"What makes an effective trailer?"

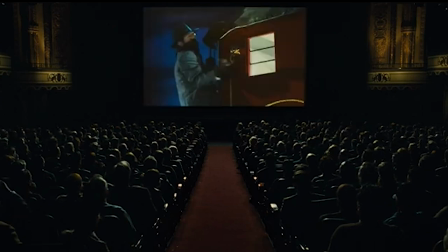8s
Imagine you're sitting at a theater, and you get greeted with a preview for a movie you have no idea about.
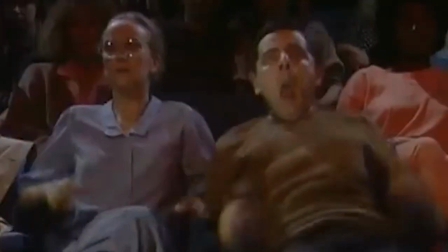15s
And you sit there intrigued and wondering what all those shots mean.
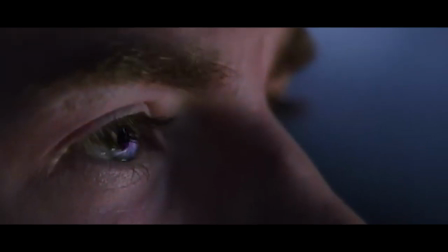19s
Then boom, you see the title of the movie, and you're instantly put it on your calendar because that looks like a movie worth checking out. That's what a powerful, effective trailer does, and what it should do.
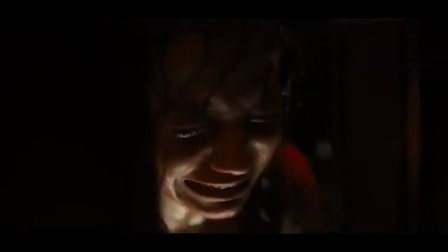35s
and I'm totally to the party by a few weeks but the trailer for alien Romulus came out and the trailer was just
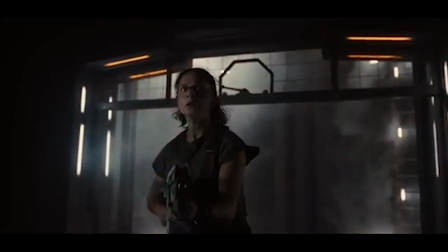42s
enthralled with an atmospheric setting and sound design that would attract anyone lighting and sound that makes you feel like you're in the
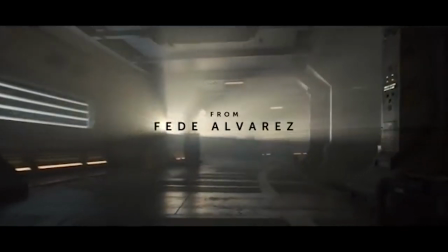51s
spaceship with those xenomorphs in outer space it definitely made me want to get a ticket to watching
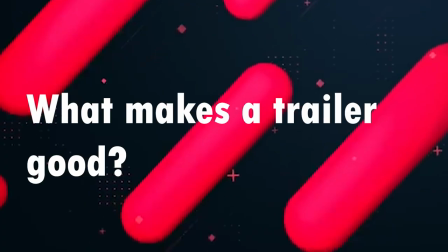57s
theaters but that got me thinking what makes a trailer good and
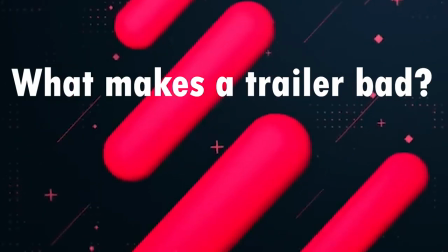64s
what makes a trailer bad to answer this question we're gonna look at three different
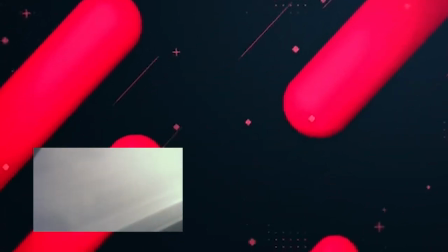69s
types of trailers trailers and teasers that do their job
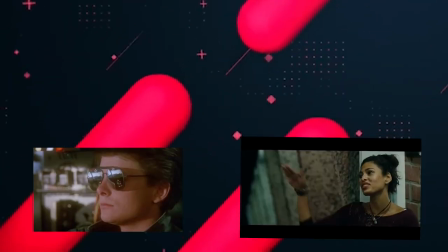73s
and are effective trailers that mismarket the movie and trailers that just give away the whole movie was revealed too much.
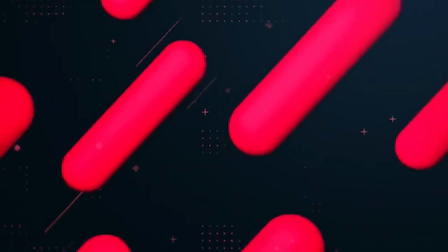87s
Let's start off with the Terminator 2 Judgment Day and the Back to the Future teaser trailer.
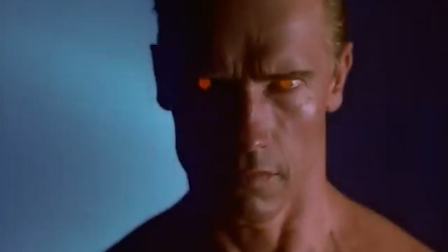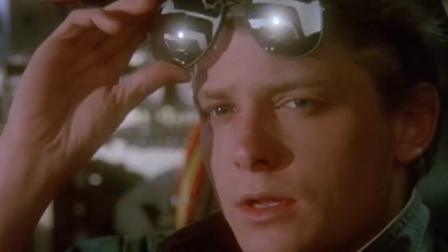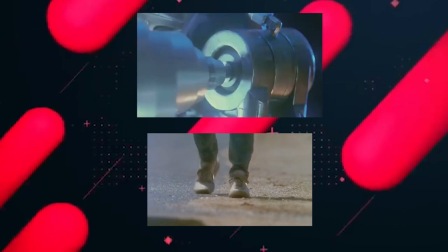104s
Both teasers start with following a main focus whether it's a machine or a person walking.
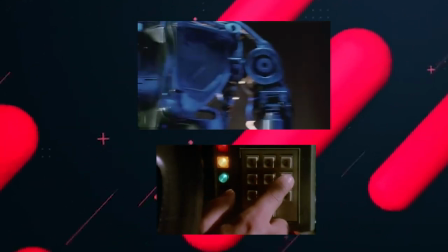110s
And we see what's involved in the movie, whether it's the DeLorean or the machines that are making the Terminators.
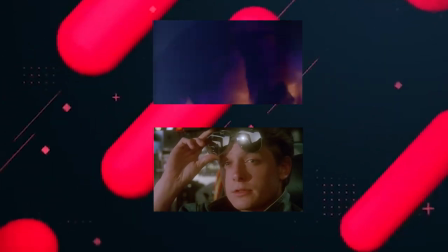118s
We see our characters too, like Maldi and the T-800 at the end.
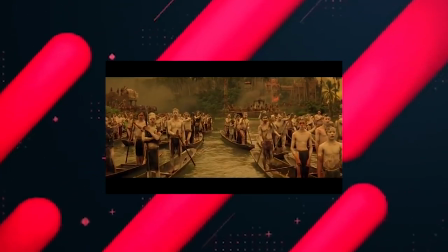123s
These are effective teasers because they don't have to show any footage from the film to get you intrigued and get you to wanting to watch the movie.
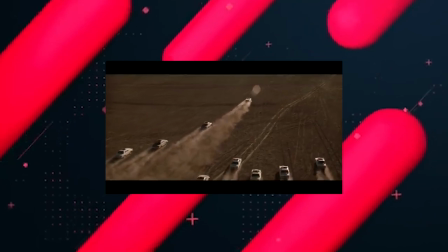132s
What they want out of you is to be teased.
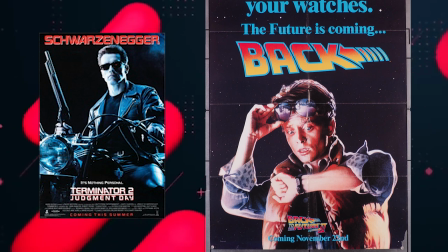135s
You get to look at the main character and what vibes the movie brings. whether it's a sci-fi thriller, or a sci-fi comedy, etc, etc.
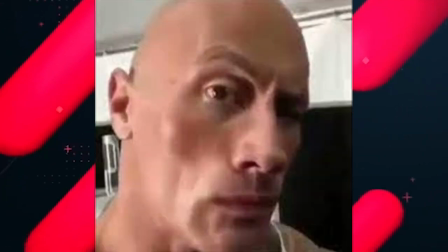146s
But you may ask, what about some more modern teasers?
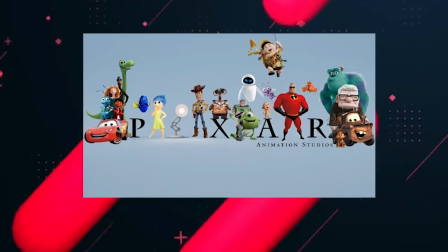150s
Well, for example, Pixar used to do a good job at making teasers for their films released during the Golden Era.
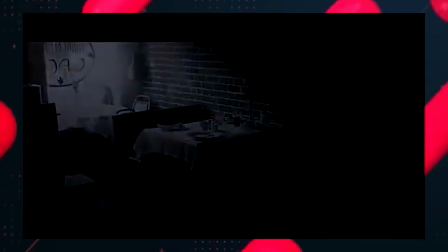157s
For example, the teaser of WALL-E starts with the director narrating how they eventually got the idea to make WALL-E.
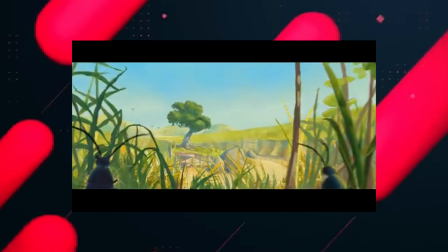164s
Then we turn to WALL-E doing his duty. Just this everyday thing.
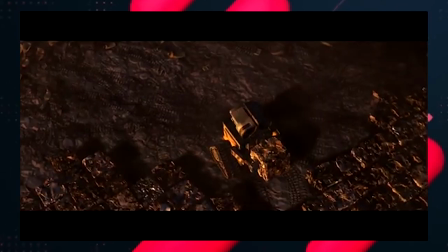170s
He happens to be the main character in the movie, who we see,
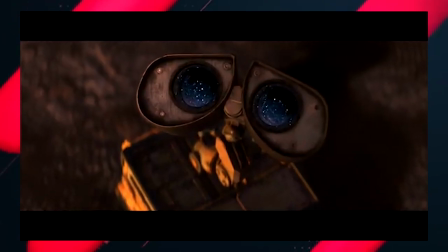174s
full of wonder, gazing up at the stars, perfectly displaying the setting of the film, and where he might end up.
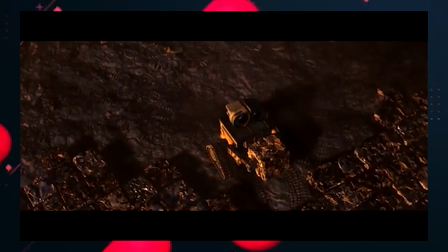182s
Now, notice how they don't have any footage from the film? Yeah, this is not in the film.
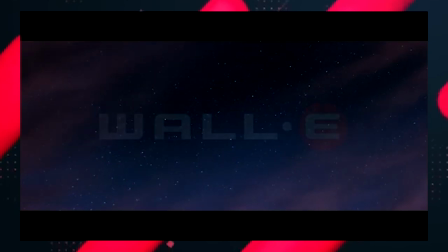188s
This is an animation they made just for the teaser, and yet you're enthralled by the idea of a little robot doing his everyday job and thing.
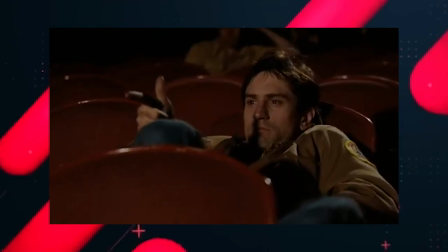197s
So you go to watch at the cinemas to see what it's about.
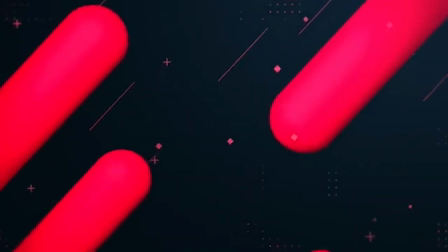202s
Another teacher that does a good job with marketing the movie, but without revealing what's going on, is the first teaser to the 2008 Cloverfield movie.
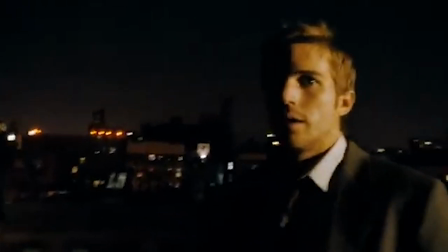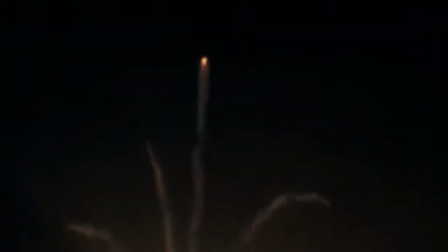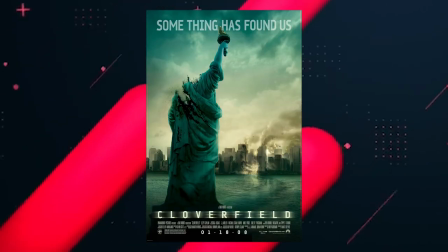224s
Directed by Matt Reeves Who is now known for Directing the Batman
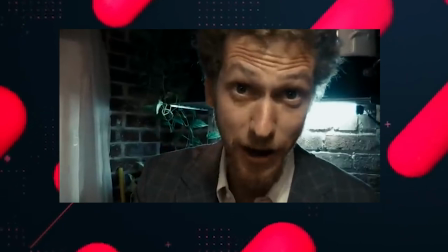231s
Anyone that has ever seen this movie Knows a big monster that destroys the city And a couple of friends in the middle of New York Just try to figure out what's going on
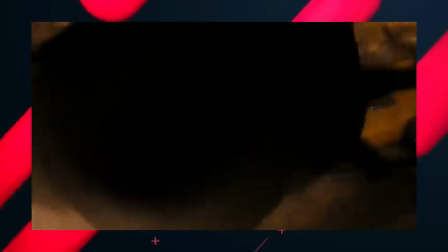239s
But when the teaser hit theaters Back in theaters
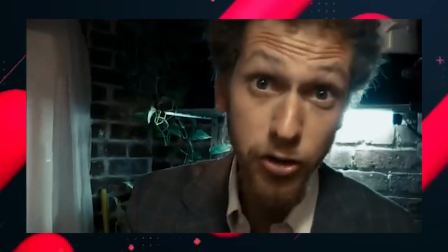244s
No one knew what the movie was about, it didn't have a title attached to it, it was a big mystery.
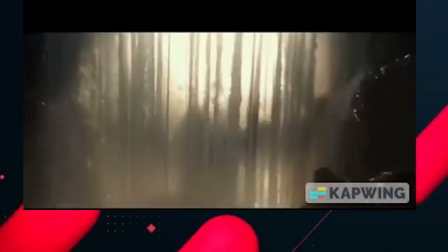252s
Was there another King Kong movie, or was there another Godzilla, who knew?